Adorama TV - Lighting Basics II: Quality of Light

Do you know the difference between hard light and soft light? On this episode of Keep Filming, we continue our Lighting Basics series with part 2, Quality of Light. We're going to show you the difference between hard light and soft light and how to control them.
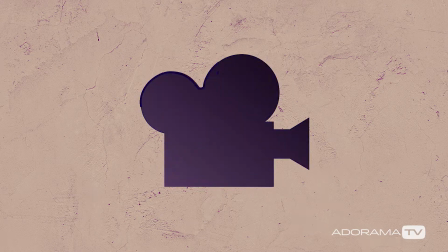Hey there, I'm David Day with Adorama TV. When working with lighting, you may hear the term quality of light. In its simplest definition, quality of light refers to how hard or soft a light source is. You may be asking, what is a hard light? What is a soft light? Well, they both illuminate your subject, but are achieved differently. Let me first explain the difference between hard and soft light, then show you the principle behind how to achieve them.
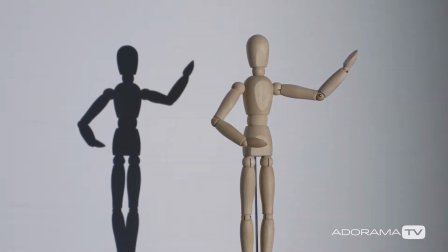(0:47)
A hard light produces crisp shadows with a hard distinction between what is lit and what is unlit. Since hard light typically has no diffusion, it is very directional,
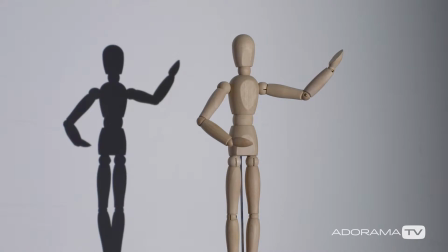(1:00)
with bands of light shooting out in parallel lines, hitting the subject at the same angle, which is what creates those well-defined shadows. Some examples of hard light sources are the sun on a cloudless day,
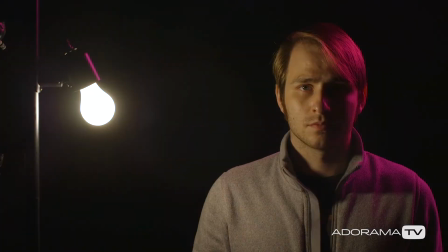(1:13)
a tungsten light, or a light bulb without a lampshade. Now, the opposite to hard light is soft light, which creates subtle shadows that have, wait for it,
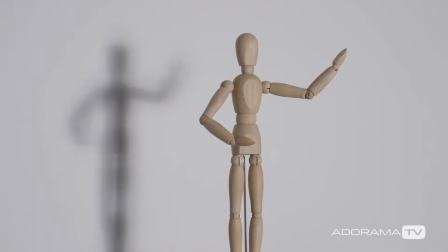(1:25)
soft borders, while having a smooth transition from light to shadow. Soft light sources are typically achieved by taking a hard light and spreading it out over a larger surface,
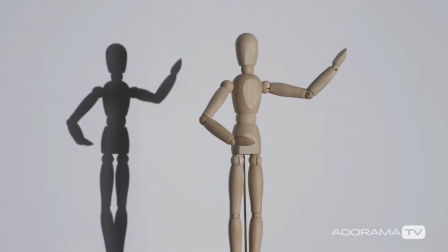(1:37)
usually with a light modifier. This diffuses the light, giving it a wider spread.
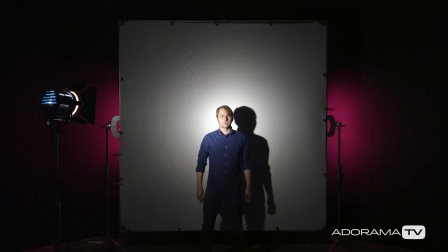(1:43)
As opposed to hard light's concentration on a subject,
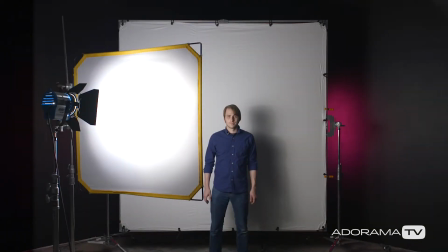(1:46)
soft light can almost be described as area lighting, as the light covers a broad area and wraps around the subject. The larger the spread, the softer the light will be, and you'll be able to light more of the scene. How hard or soft your light is all boils down to this simple principle. Quality of light is dependent on the size of your light source relative to your subject.
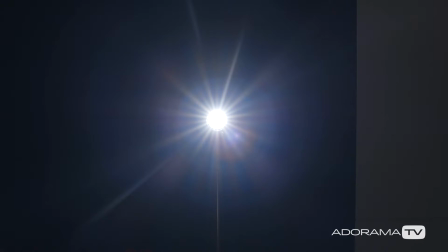(2:11)
The smaller the source is relative to your subject, the harder your light will be.
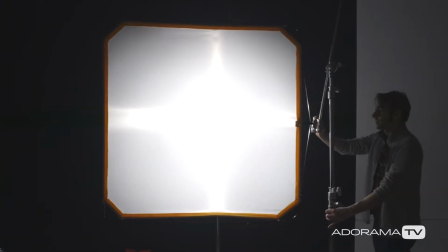(2:16)
The larger the source is relative to your subject, the softer your light will be.
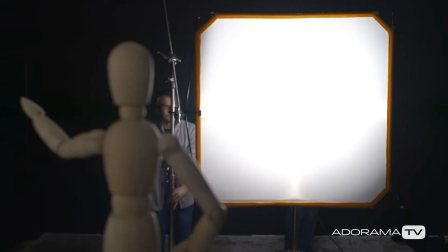(2:21)
However, the distance of the source to the subject can affect its relative size too. Still confused? An example that I always like to use is the sun.
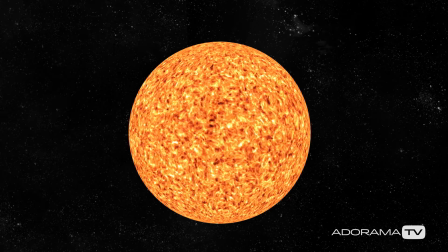(2:31)
Its diameter is over 860,000 miles across, which is gigantic.
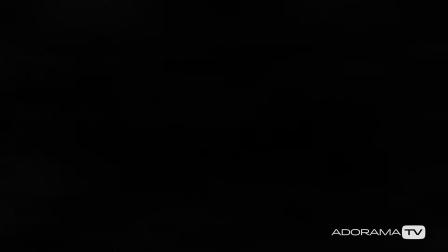(2:38)
However, it's also 92 million miles away, meaning relative to the subject, Earth, the result is a very small light source in the sky, making it a hard light.
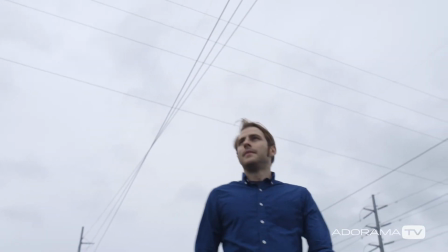(2:50)
But when the sky is overcast, you're essentially turning the entire sky into a giant diffuser. So instead of the source being a tiny point in the sky, the entire sky is now the source, thereby creating a soft light. Keep in mind, the degree a light can be softened depends on a few variables, such as, like we just covered, distance, the size of the light modifier, and whether you're shooting through or bouncing off of that modifier.
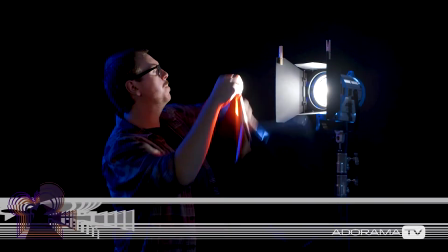(3:23)
For more information on modifiers, be sure to check out part 3 of this Lighting Basics series. Now, each of these light styles has their advantages and disadvantages depending on what look you're looking for.
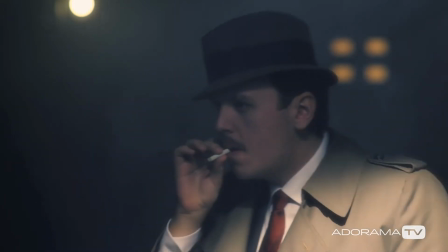(3:36)
If you're going for the bold, contrasty shadow look in a noir style or other dramatic film, you'll want to stick to hard lighting.
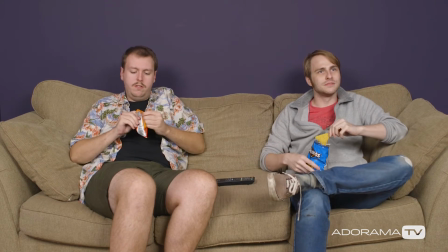(3:45)
Alternatively, you could light a whole scene only using soft light, but there could be a lack of dimension and contrast to your subject,
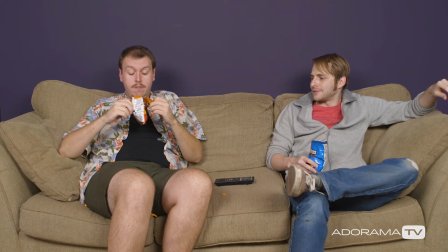(3:53)
and the results are going to look flat, which might work for a comedic or a lighthearted piece. In many cases, you'll need to utilize both hard light and soft light together.